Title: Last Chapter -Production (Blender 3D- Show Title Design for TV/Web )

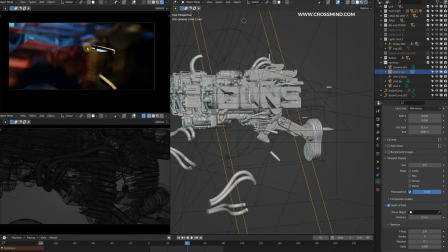8:54 So in this I didn't want it to defocus the chain in the background too much.
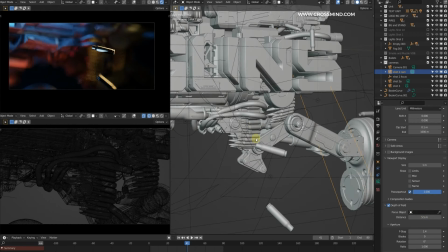8:59 Basically there will be some motion and we will be animating this chain.
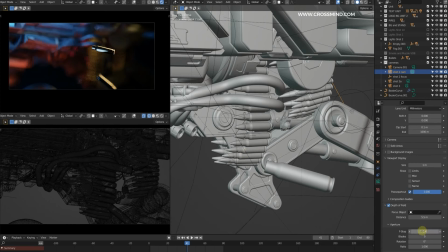9:04 So let me just increase the f-stop.
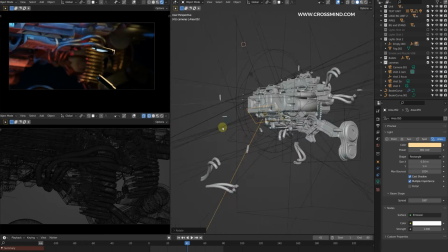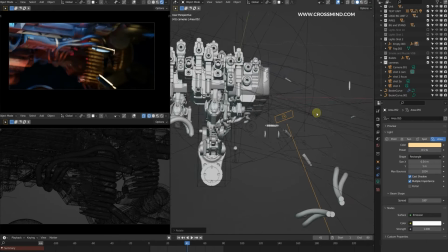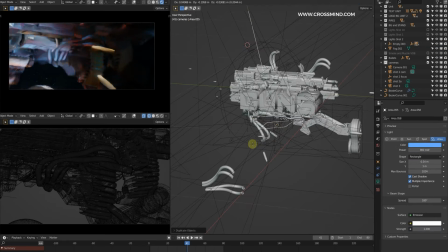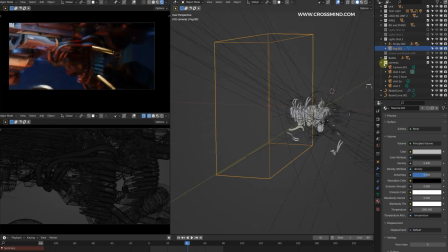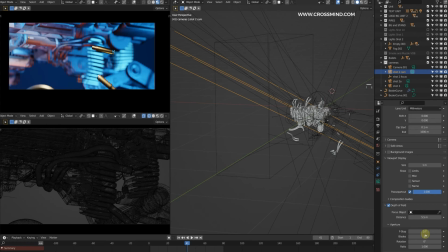9:34 So something like this, I believe, for the shot where bullets were falling.
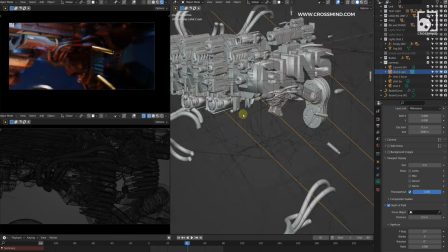9:37 And similarly for the other shot where the bullets are falling on the floor, for that what I did was just bring a temporary surface.
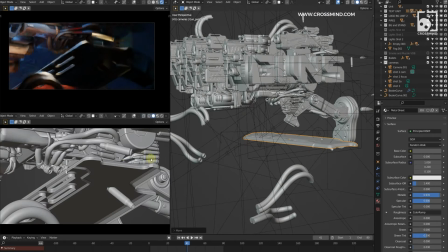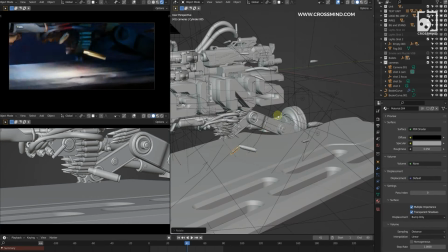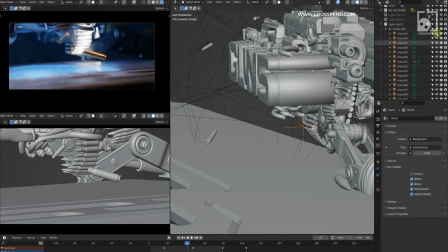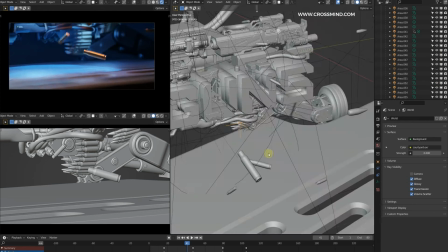10:03 Yeah, so something like this for the shot where the bullets are falling on the floor. So we will animate, I will give you the breakdown for the animation later.
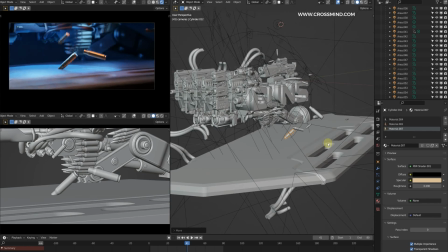10:13 So this is just a rough planning, and there were a lot of tweaks after this.
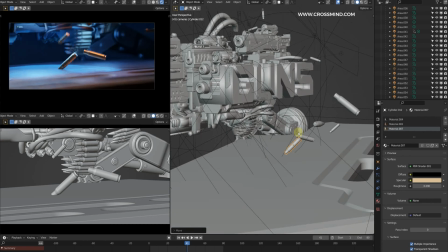10:18 Once I had the basic camera setup and the light setup,
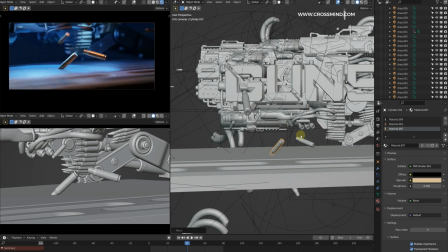10:21 so I went ahead and worked on tweaking everything, the lights and the camera a bit.
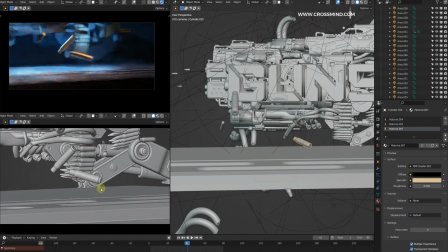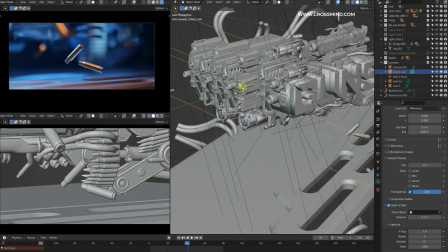10:34 So something like this for the last shot. And for the handlebar shot, one of these pieces have a handle.
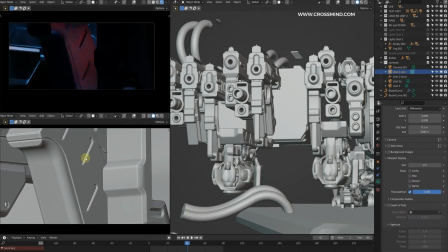10:47 So on this handle, I modeled another surface, which was basically a flat version of this one.
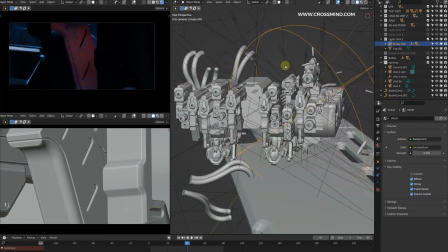10:53 And I slapped logo on top of that. So let me just tweak the lights.
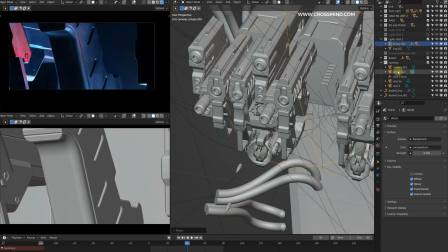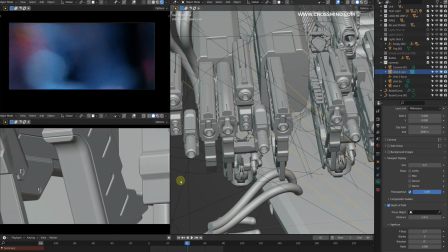11:05 Something like this. And I believe here in the negative parts, I wanted to have something nice which can be used for the animation.
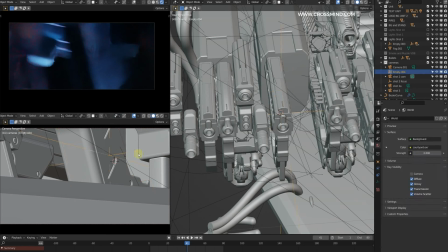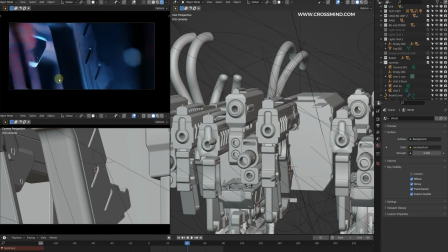11:20 In these parts of the frames, I wanted to introduce some sort of motion.
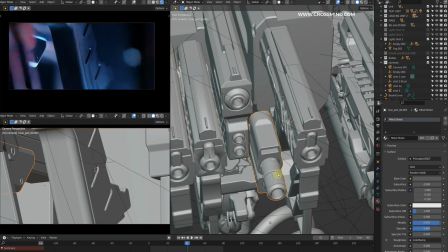11:25 So I moved some of these parts so that later machines basically activate.
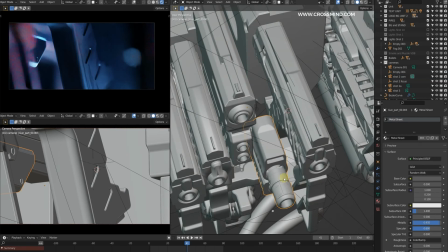11:30 So these muzzles start moving and start taking a stance or something.
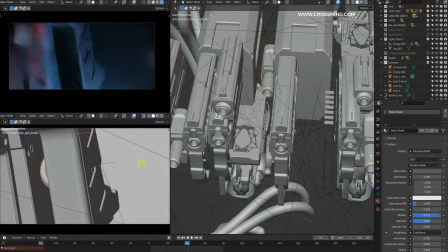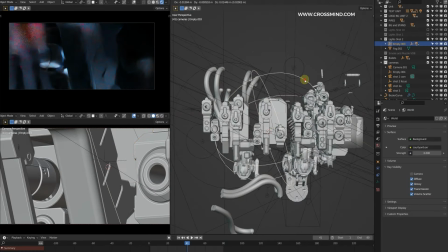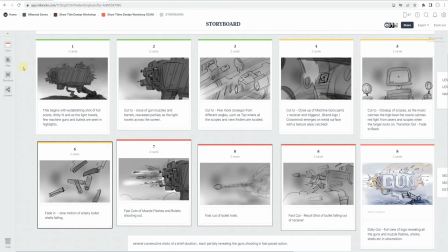11:50 So like I mentioned before, so in the middle of the sequence where we have after these frames, so these orange frames labeled with orange,
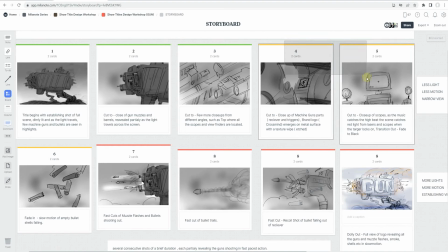11:58 so these frames will have slightly more lights like the
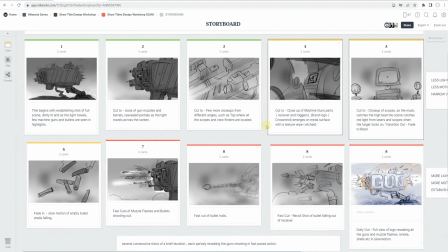12:02 red LED lights emitting and the muzzle flashes and lights coming from the interface and lasers.
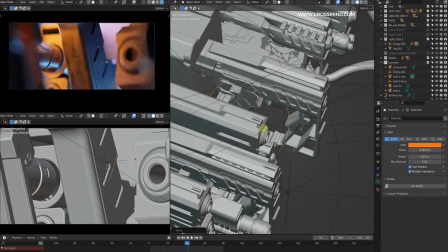12:09 In this frame as well, I introduced some orange light in the background, so it's like things are warming up.
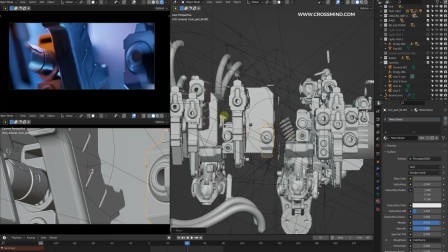12:18 When working with the style frames, and this does look like we are cheating the style frames, but it's not actually cheating.
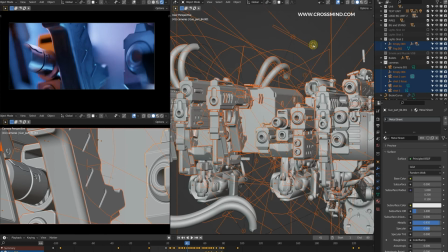12:26 It's just that as long as you can you don't break the scene in a way that it doesn't connect with the rest of the frames, it's perfectly all right.
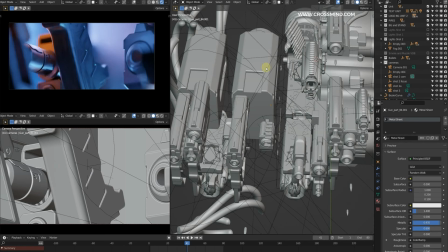12:35 So in terms of the direction of the light, the language of the kind of shots you're using, as long as you follow all those things, eventually going to fall back together and connect with the rest of the shots. During this phase,
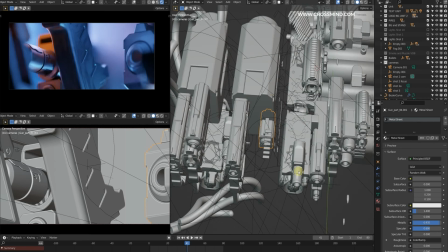12:47 you are basically doing everything you can to empower composition as much as possible in terms of thinking of the elements which can be animated in terms of composition, etc.
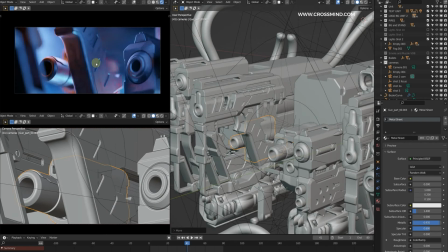12:58 So something like this I had used for the handle. So I'll show you the final files in a moment.
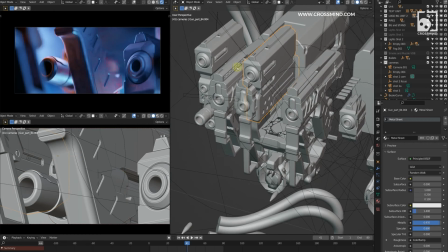13:02 For the recoil shot where the bullets basically start firing from these muzzles, what I did was just pulled one of these guns out.
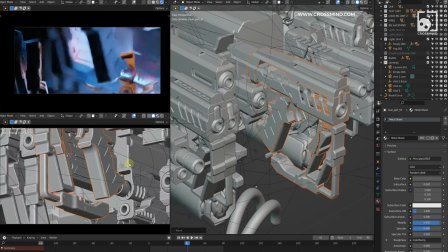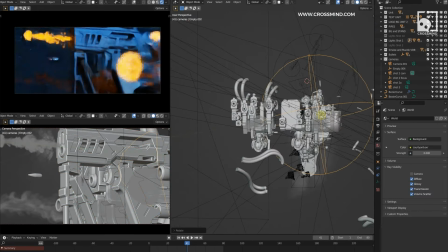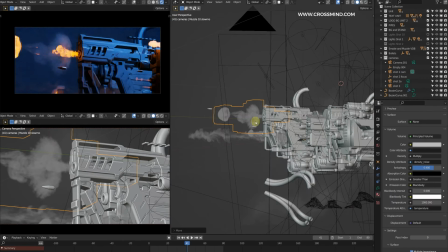13:21 Or something like this, where the bullets are shooting out and all we can see is just focus on one particular gun, because I just wanted one shot to have less of an abstract view,
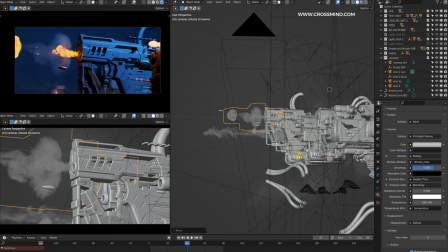13:33 even if it comes for just for the 0.5 seconds or 1 second. I wanted the audience to have a proper view, like when the gun is basically firing and the bullets are shooting out.
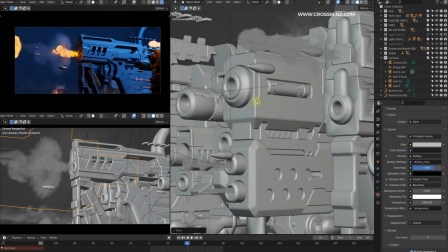13:42 Instead of shooting bullets from all these, it would have been a bit chaotic,
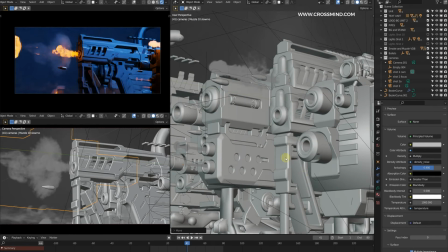13:45 and all the muzzles shooting together and focusing on so many muzzles at the same point would have been really difficult to pull off,
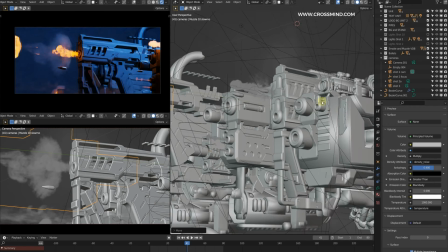13:52 and it would have been really chaotic. That is why I kept only few muzzles focused on this one.
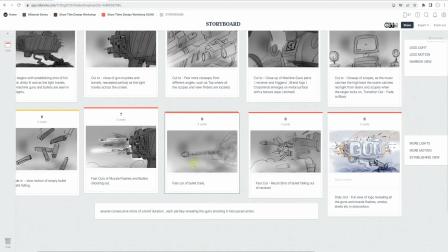13:59 So, and then after that we have a simple bullet trail, and for this I didn't actually make a 3D scene. I just simply rendered the smoke simulation, the bullet trail, the VDB simulation, and this is the final frame that we have already made.
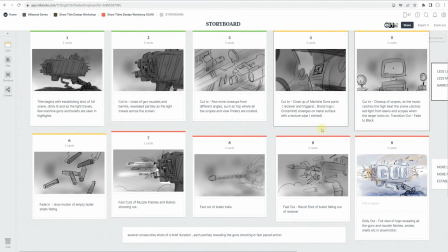14:13 So let me just show you the rest of the shots, these two shots, and how these were made.
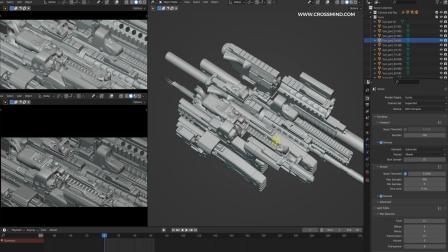14:19 So as I was mentioning, the shot number 3, the top shot,
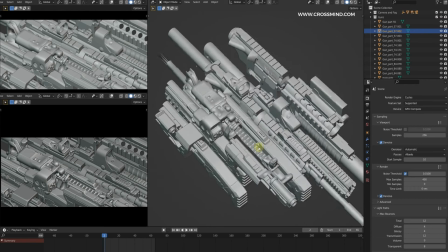14:22 so what I did was basically I took some models, I trimmed out the rest of the scene.
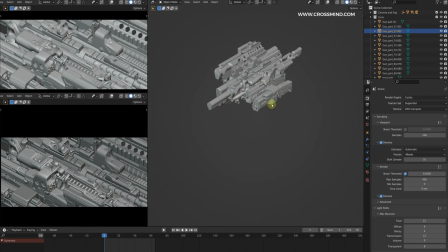14:28 So don't worry about the rest of the scene, that is still there in other fights. So here's the logo somewhere, and this is the top part.
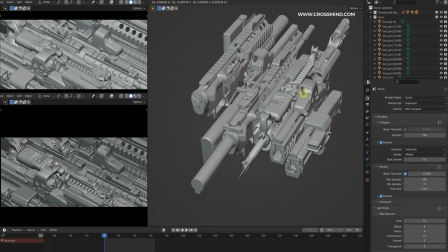14:35 So instead of those broken models, I brought in all these complete pieces like the snipers and rifles,
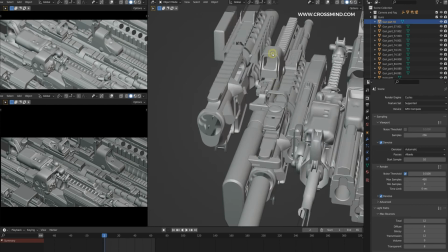14:42 assault rifles and scopes, kept it here like this.
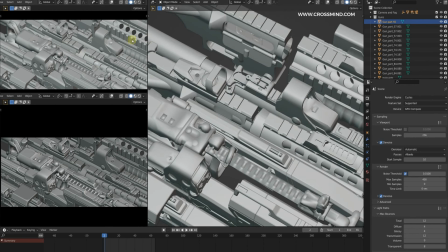14:46 So it's a pretty dense view of all the scopes, and it was pretty obvious that we were talking about guns and scopes.
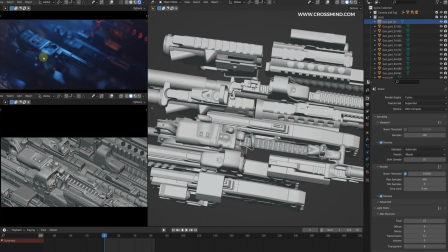14:53 But even in so much of chaos, there is still some order.
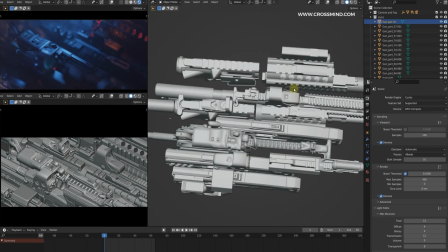14:56 So all the scopes and the guns are lined horizontally and in one line.
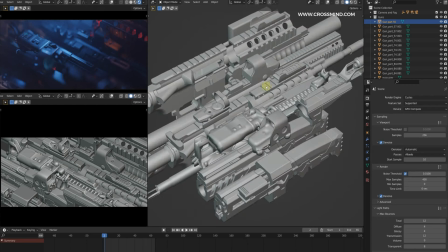15:02 So I think it was a good composition. So it was a pretty simple scene, and for the other shot I used something similar.
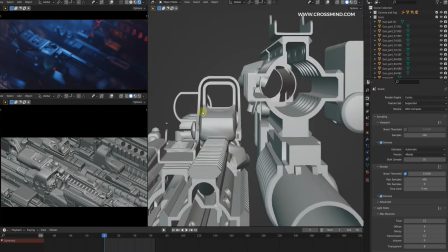15:10 It's just that I only used 3 guns instead of using multiple guns.
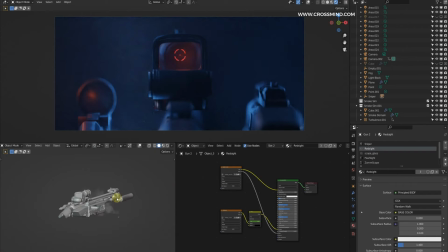15:15 Let me just bring up the file. So again, the rest of the scene is trimmed out. So the whole point was basically we have so many shots going on.
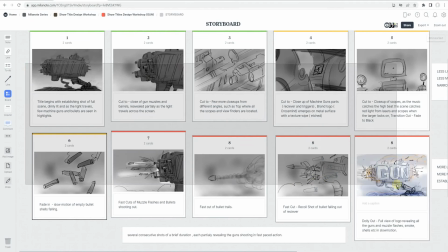15:23 I think we discussed this in the storyboard stage. I try to keep things less monotonous, and not everything is about the dense machines,
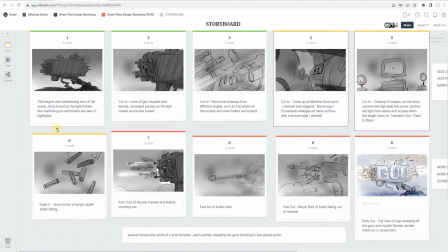15:32 and few things were a bit refreshing, and like this one was pretty dense shot, this one is pretty dense, and here we have so many guns aligned. So even though this was a close-up, it was still a dense shot. in this view and in other one, yeah, this one, the recoil shot.
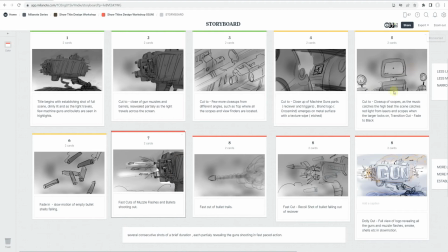15:48 So in these views I try to make the compositions a bit more relaxed and more focused on what is happening in the frame. The small things are more readable, like the bullets firing out of the muzzle and the red LED turning on and throwing the red light in the composition.
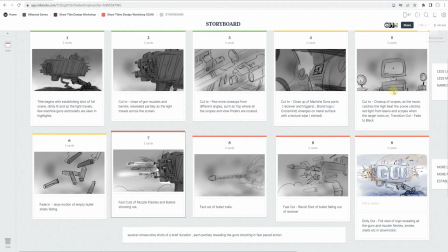16:04 So to emphasis on those things, those small things, I had to make the compositions a bit more relaxed, have more breathing space around the objects for things to focus on and make it more readable.
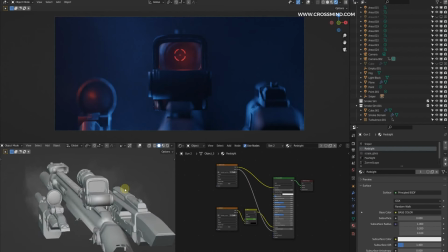16:17 So that was the thing. So this was pretty simple shot, and this is one of my favorite shots. So that's about it for the style frames.
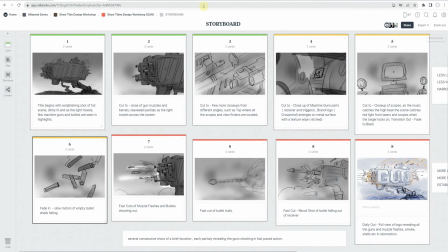16:23 So let me just show you the style frames, all of the style frames and the different phases. What was the how the style frames looked on different phases. So I think somewhere here, yeah, style frames.
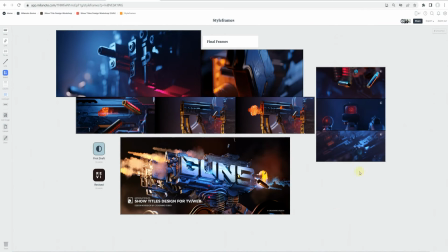16:35 Let me just zoom out a bit. So these were the final frames. Let me just show you the first draft before everything.
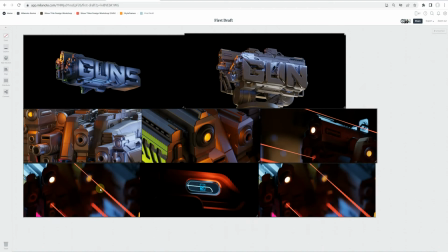16:41 So actually, when I was making the end frame, what we did in the previous chapter, before that I was struggling a bit with the frames. So let me show you the different stages.
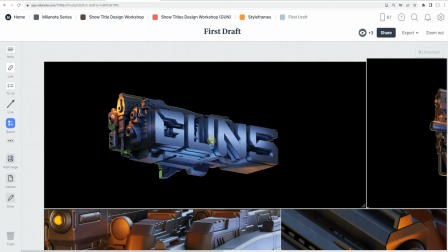16:52 So if you remember the early stage where I was exploring the logo, and behind that I was trying to add the units.
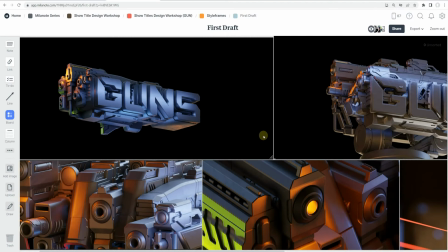16:59 So it was a very slow realization, and there were quite a few attempts to before reaching the final frame.
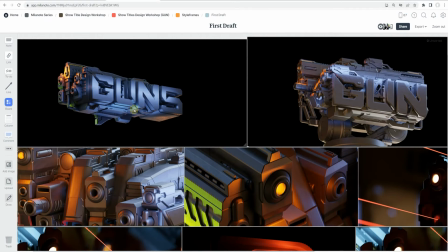17:05 So at this frame you can clearly see I was not quite sure of the design.